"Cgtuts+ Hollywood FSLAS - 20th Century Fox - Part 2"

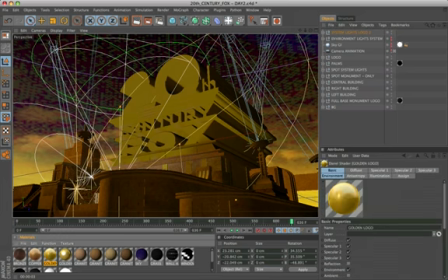I'll show you the result.
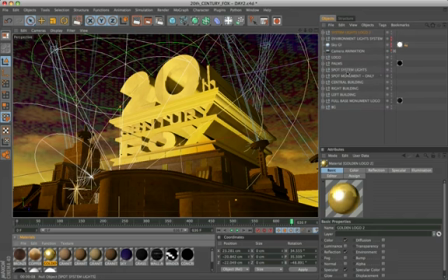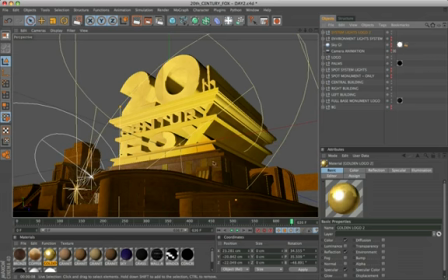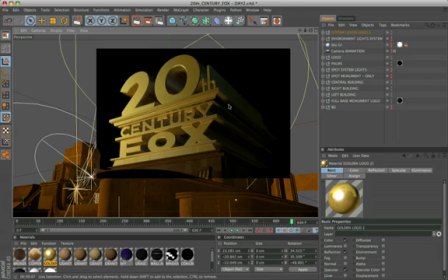You will understand this step while working on After Effects.
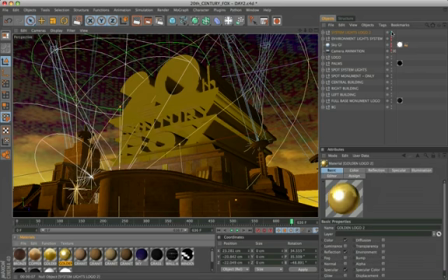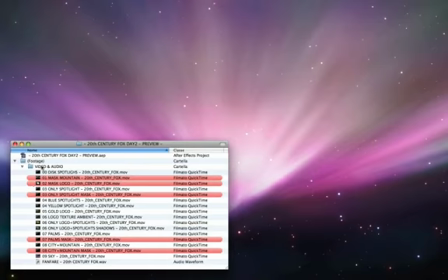These are the videos that need for compositing. The files marked in red are the masks of the various elements. The first video is the sky.
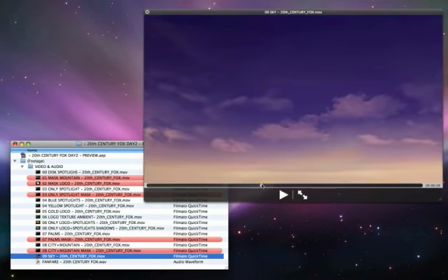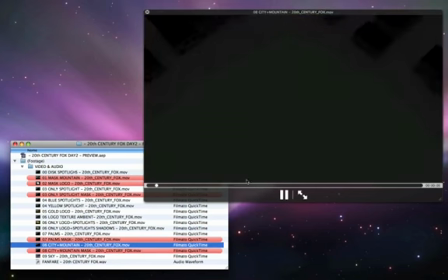The second video is the city's skyline and mountains.
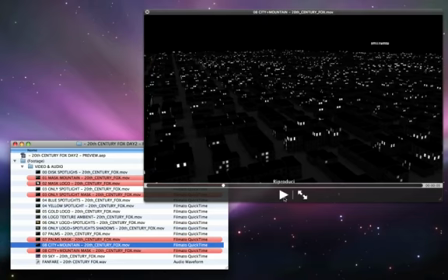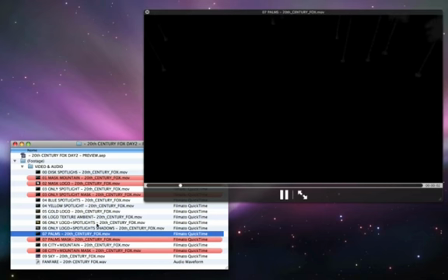The third video are palm trees, and have a very dark color, with alpha channel.
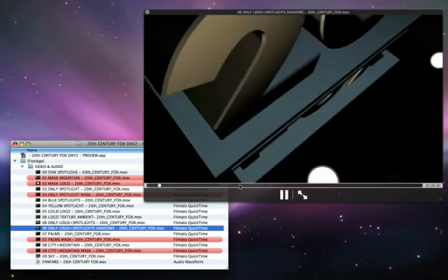The fourth video is a rendering of the logo with a simple white material. This file will be very useful.
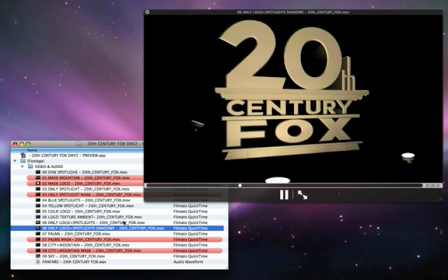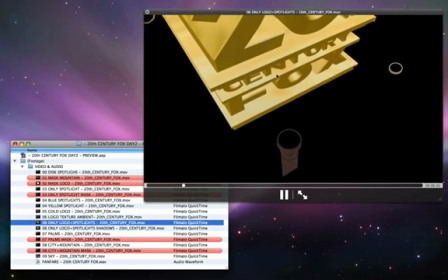The fifth video is the logo with the first gold material.
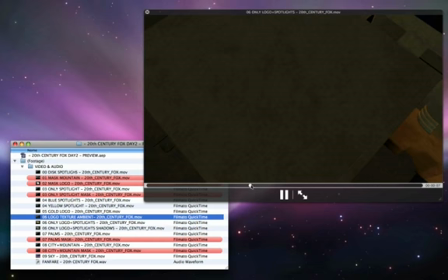The sixth video is the base of the monument with the ambient light.
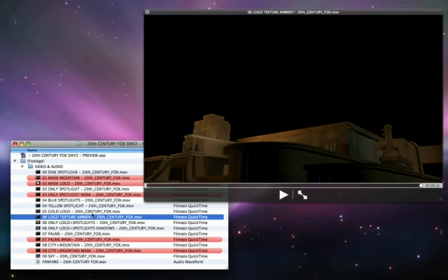The seventh video is the logo with the second gold material.
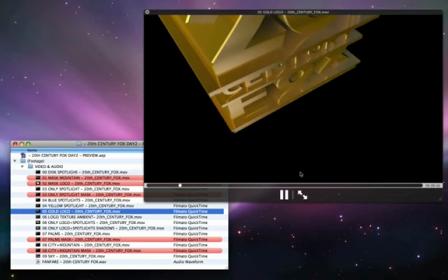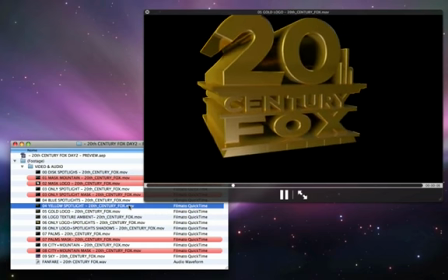The two videos with the lights of the spotlights.
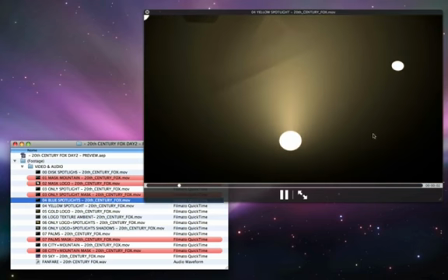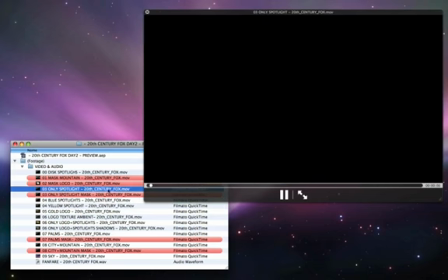The video with only the monument spotlights. Finally, the video with white discs of the lights.
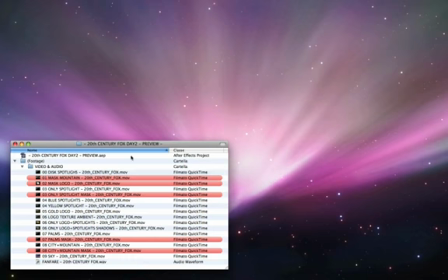Inside the folder you will also find the audio file. Open After Effects and analyze in detail the project.
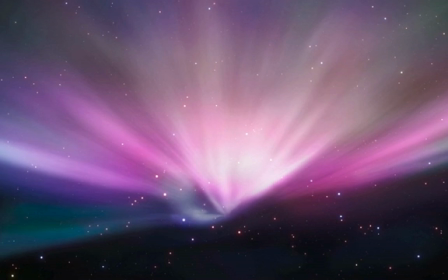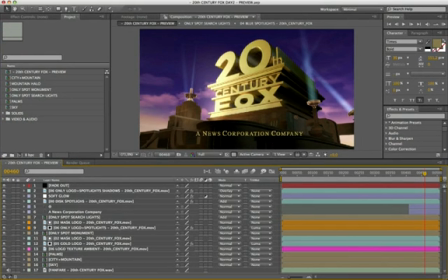The compositing of this project is very simple, because most of the rendered video, in Cinema 4D, have all the features ready to be edited.
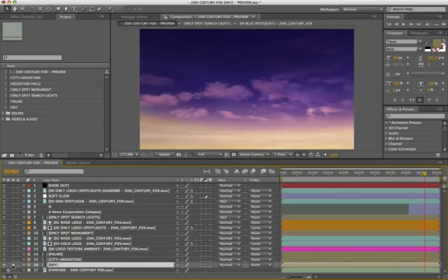The first layer is the sky.
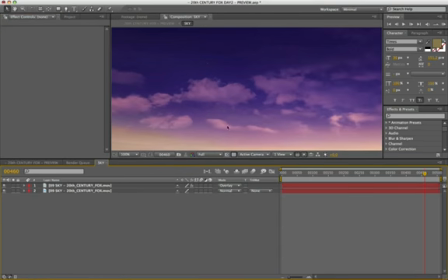To get the soft effect, I applied a blur with opacity to 10.
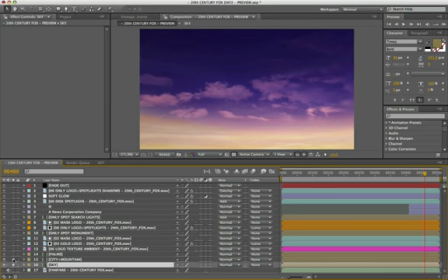The next layer is the city with the mountains, with the mask applied on it.
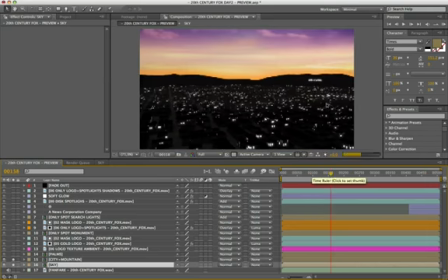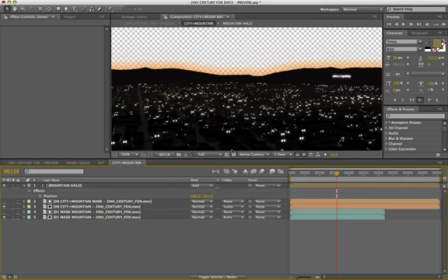Inside, was created a halo that simulates the sun behind the mountains.
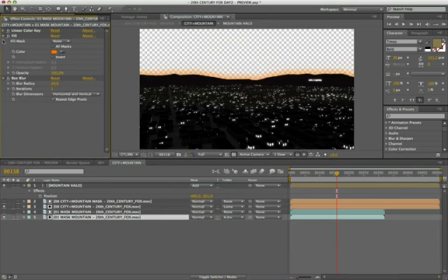Using an orange color, with a box blur with value 29. I applied a glow to emphasize the lights of the windows.
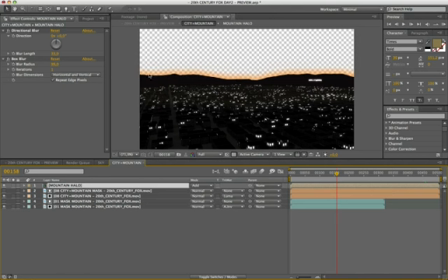Finally, with directional blur to 33, and box blur to 99, I created a halo of the city skyline. This is the result.